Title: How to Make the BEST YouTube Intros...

want to blow up on YouTube but you're not sure how to actually engage your viewers in your videos, well, I got a solution for you.
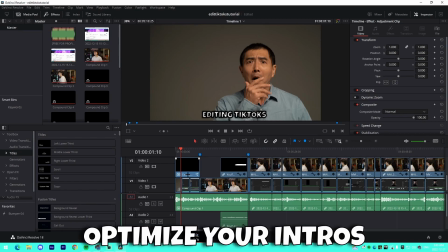I'm going to be helping you optimize your intros for maximum viewer engagement. So with that being said, if this video helps you out at all, make sure to leave some support for me, like, comment, subscribe, and with that being said, I'll see you guys on my PC.
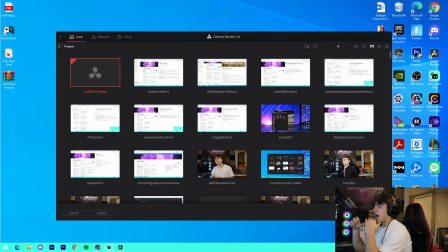Alright, so to actually show you guys how to make the best engaging intros, I figured why not actually show you how one of my intros are structured in the project file of one of my videos that I posted on the channel.
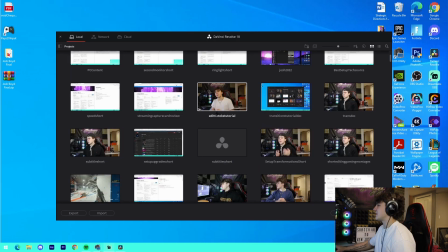So let's check that out. Alright, so for example, we're actually going to check out the edit TikToks tutorial. I don't know exactly what this video is about. I'm assuming it has something to do with editing TikToks.
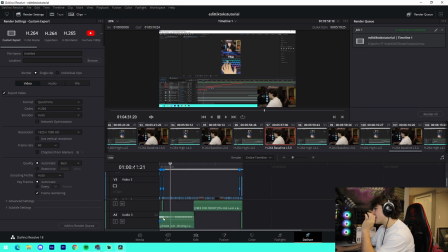And alright, this project file is a bit of a gong show, but we're actually going to try to navigate around it, and we're going to focus on just the intro.
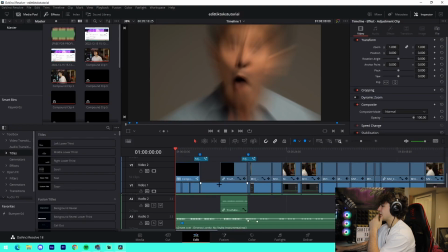So coming to the edit tab here, I'm going to zoom in. The intro consists of 3 main parts.
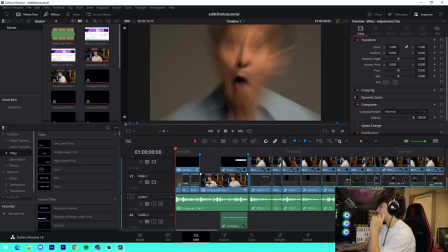So we got subtitles at the beginning, we got a voiceover going throughout the entire thing that we can see right here, and then we have some stock footage as well as animations, but I'm going to be going over everything individually. And just kind of touching up on things that I really think that you should focus in on and include in your intros.
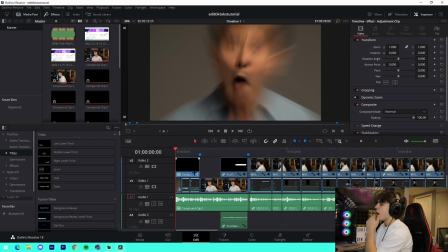I'll have timestamps probably in the description. If I don't, remind me in the comments. I'll put timestamps there. But pretty much what I always do is you want to start your video out with a hook. If you don't know what a hook is, it's pretty simple. In writing terms, it's like a very catchy phrase that makes the viewer want to stay around for the entire thing.
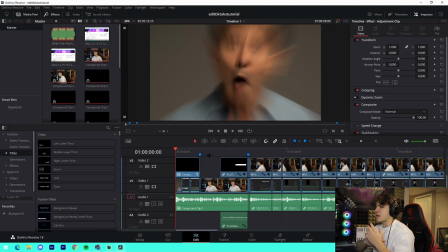It's almost like a question that you never really provide the answer to, and the viewer stays around because they want to actually finally get that answer, but they don't actually get it, so they end up watching the majority of the thing. But yeah, you want to start it with a hook, and for this video, so you want to master editing TikToks, which I mean, it's kind of a hook.
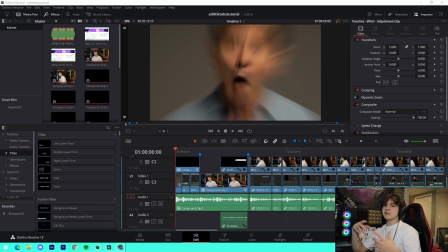It's also kind of like a question where they can answer right away, but maybe instead of a question like that, you can pose it in the form of, let's say, this is the best gaming keyboard for your videos, or something like best gaming keyboard videos for Fortnite, or something like that. That's a question that'll make the viewers.
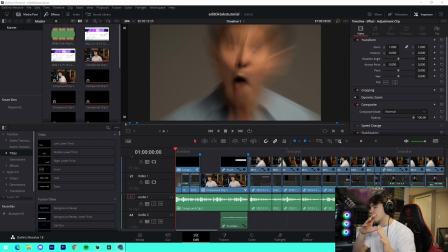You can eventually answer that. I'm not saying you don't have to answer it. I would answer it towards the very end of the video. That way the entire duration between you saying it and you answering it, they have to watch. That's very important, and it's a game changer. So I'd highly recommend that you start including these hooks in your videos, because they will absolutely change the game in terms of retention.
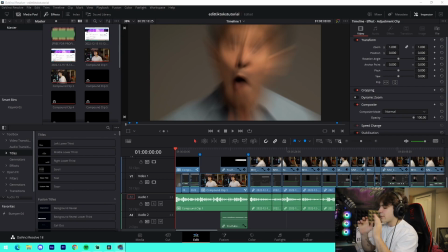I started doing it. I noticed a massive difference in terms of retention. So just absolutely hook, number one most important thing when you start out your videos, because if not, they're going to click off that video. They're going to be gone watching another video on the exact same topic, and you're losing that view and someone else is gaining it. So make sure that you focus on that. Super important that you actually do that.
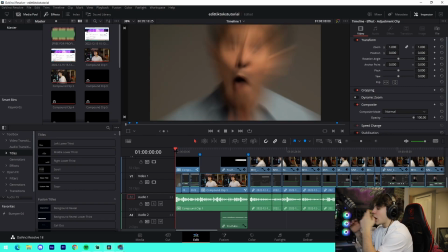And we can see right here after the hook, or even underneath the hook, I have random stock footage. This is very important because let's say if I was talking about, so you want to master editing TikToks, and it's just a face cam like me, they don't know who I am.
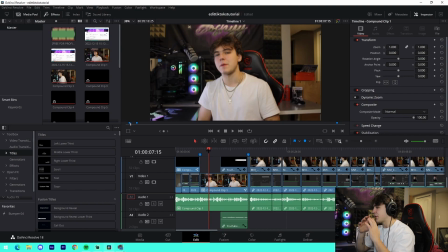A lot of new viewers who I care about their views and I care about their retention, they have no idea who I am. So why should I show a full webcam of me when it's not really important?
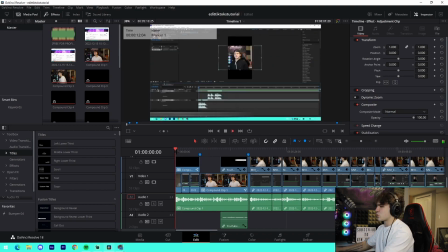They don't have a lot to focus on. Yeah, they can focus on the subtitles, but something like this where it's a random like Asian guy, it's not really important about that.
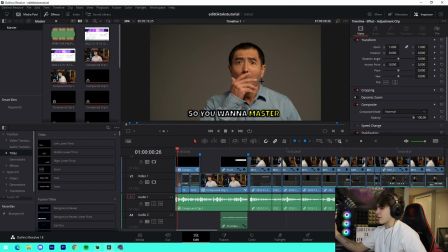Where it's just a random guy right here doing a shocked face, you know, that's a lot for them to focus on. They can be confused, that's fine, but it's still gonna make them watch it. You got the subtitles, they got the random stock footage, and then from there I talk about showing them how to edit, and I show right here, I copy pasted footage from the video.
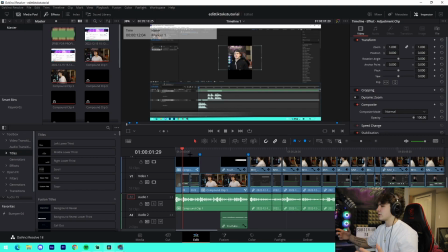You know, I was just showing this is what I'm showing in the video, so they know what to expect, and they actually want to watch to get to that point.
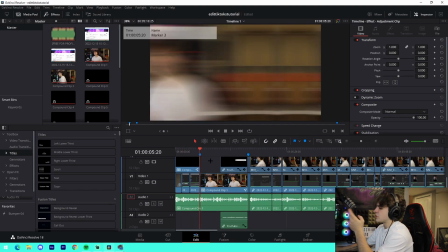So that's very important. And then right here, do the exact same thing. And then we transition into me talking about liking, subscribing, pretty much a call to action portion where I focus on myself, because I kind of make it, I want to give a personal touch when I'm asking for support,
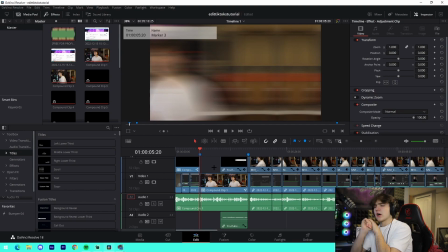or if I'm asking for someone to drop a subscription to the channel. I pretty much talk about what I'm providing and why they should subscribe. So I feel like that's important that you do that. Try to add a personal touch to it. But pretty much include a call to action in your intro. Super important. What that is you pretty much suggesting or asking the viewer to do something,
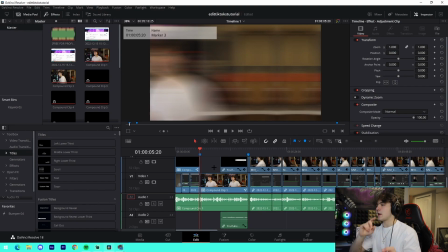which can often be helpful towards the algorithm, whether it's a comment, a like, subscription, or even, you know, something. If you're doing a giveaway, click on a link, that kind of thing. That's a call to action. I would highly recommend actually doing one of those, because that's also a very important factor of your intros. But yeah, that's pretty much the structure.